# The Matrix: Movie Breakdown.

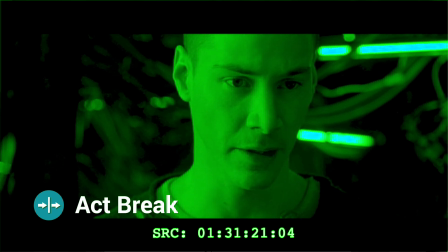The oracle. She told me this would happen.
The audience feels hope again, but also fear.
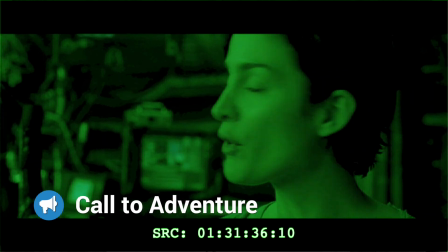If Neo is not the one, how will he succeed? It's a suicide mission.
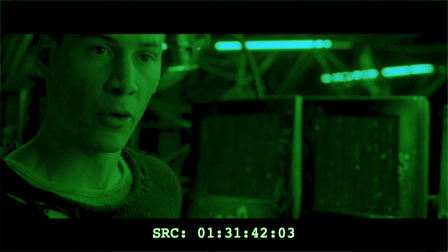Everyone going up against an agent before has died.
Morpheus did what he did because he believed that I'm something I'm not.
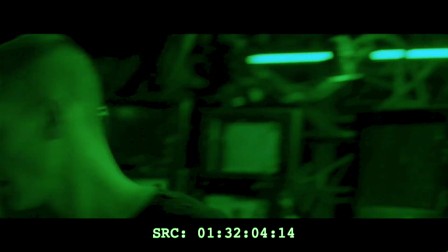Now firmly in the third act, this 7th sequence is all about Neo's resurrection.
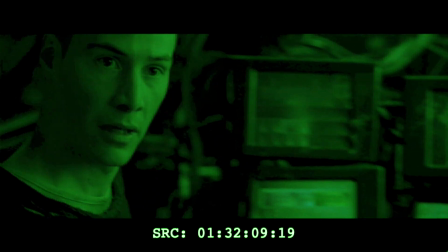He takes the lead and, once again, the antagonist's plan is in jeopardy.
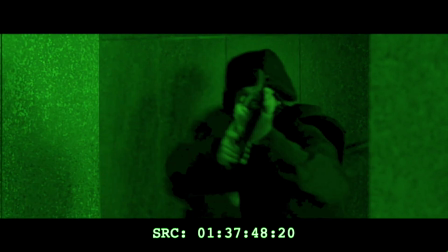This scene works on so many levels.
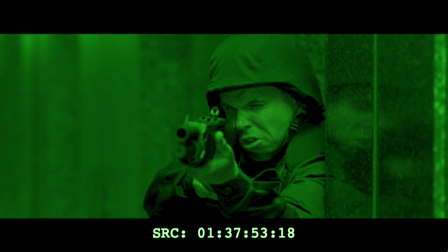Firstly, it's a cool action set piece, but it shows the main character and the central character as equal,
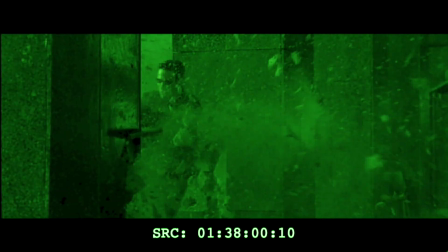which is to say Neo isn't fighting like the one, thus seeding a later scene.
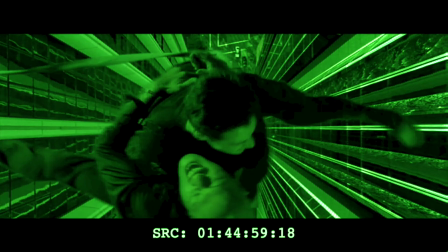By the midpoint of Act 3, it's time for beat 5, the twist.
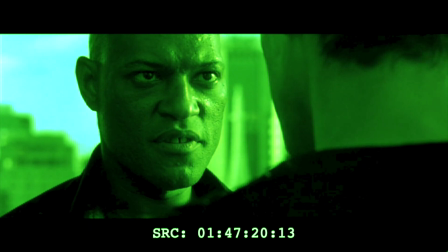She told me She told you exactly what you needed to hear.
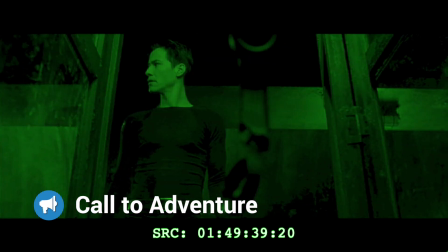A new sequence and the call to adventure is figuratively repeated.
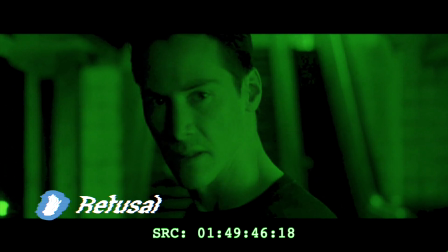All common sense suggests Neo should run. Everyone taking on an agent has died, but this time, no refusal.
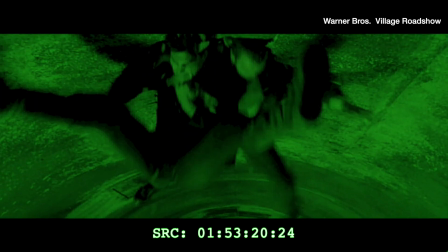Neo finds his mojo. Neo's transformation is complete.
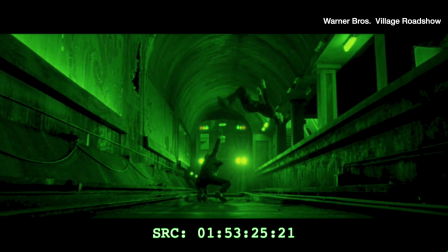He shuns his real name and takes the control he's always believed he had. Set up, payoff. Set up, payoff.
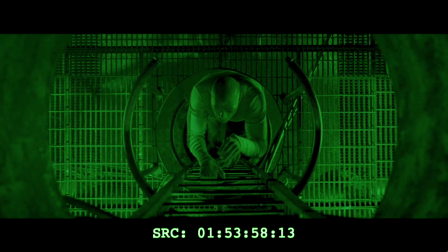We're now ramping up the tension as the real world is threatened, or more importantly, Neo's love interest is threatened. So we've been through all of this. Why? What's been the reason for the journey? Well, the reason for the journey, the reward for the hero's change is the love interest. The Oracle told me that Love is what the story is about.
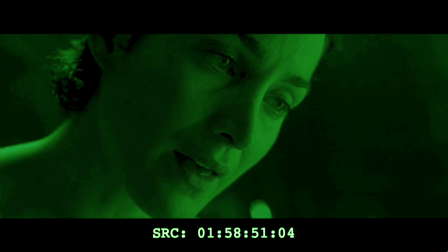Isn't it just lovely? It is, but it's also universal because we can all relate to this issue of change and then letting love into your life as a result of change. All this setup means it's now time for the payoff we've all been waiting for. I've tweaked around with this scene a little bit and added some audio just to kind of remind us the journey that Neo has come on.
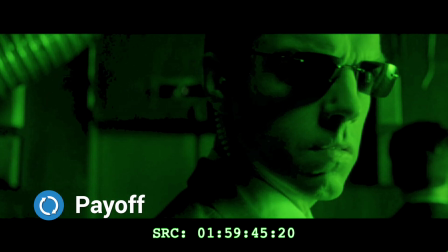You have a problem with authority, Mr. Anderson. I know what you're trying to do. Do not try and bend the spoon.
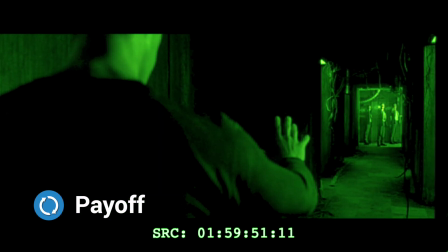No. I'm trying to free your mind, Neo. When you're ready, I can dodge bullets. you won't have to.
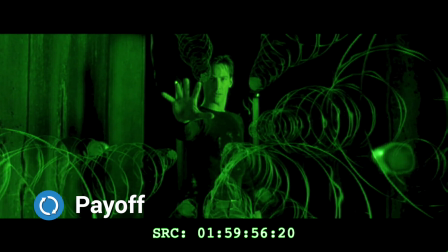You won't have to. He's beginning to believe. That somehow the rules do not apply to you.
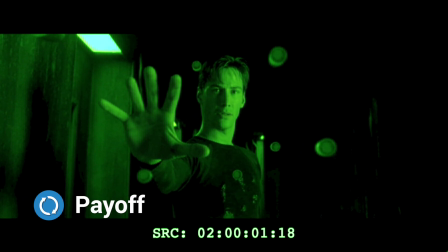I'm trying to tell you that when you're ready, There is no spoon.
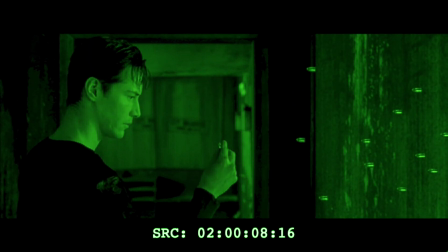This part is very clever. For those who've seen the video on character arcs, the link's up here,
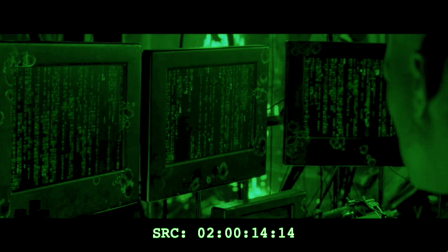you may recall that for bonus points you can reverse the antagonist's character arc to show how far the hero has come,
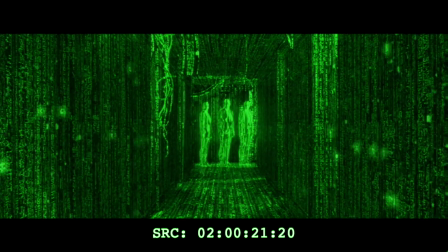going from fear to hope in the hero and from hope turning into fear for the antagonist.
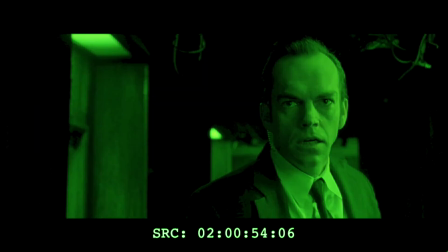And it's really clear on this particular frame where the fear sits. Okay, let's go back and see how far our hero has come by looking at the closing shot again of sequence 1.
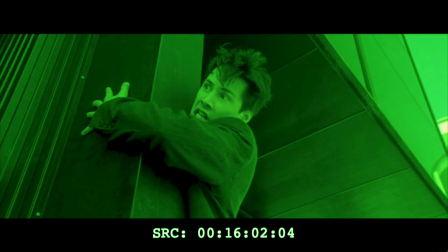It's clear here there is fear and doubt. His transformation is now complete, and to prove the point that he would now look so out of place in the real world,
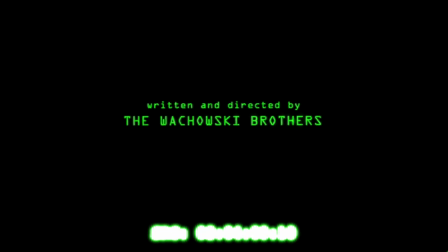we have a fantastic closing shot. Okay, so let's just break this structure down again, just so we're clear. The Matrix runtime is 123 minutes or 123 pages.
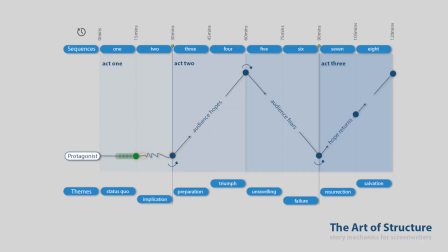Now that is without credit and title sequences. Beat 1, the inciting incident, is 10 minutes in, and the call to adventure, or the threshold into Act 2, is 32 minutes in. Beat 3, the high point, is exactly middle way through Act 2.
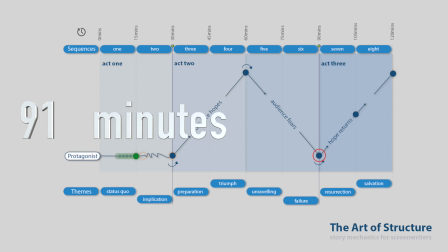Beat 4, the low point or the crashing point, which is also the threshold that crosses you into Act 3, is 91 minutes in. Beat 5, the false resolution or twist, occurs 107 minutes in, with beat 6, the climax, being at 123 minutes.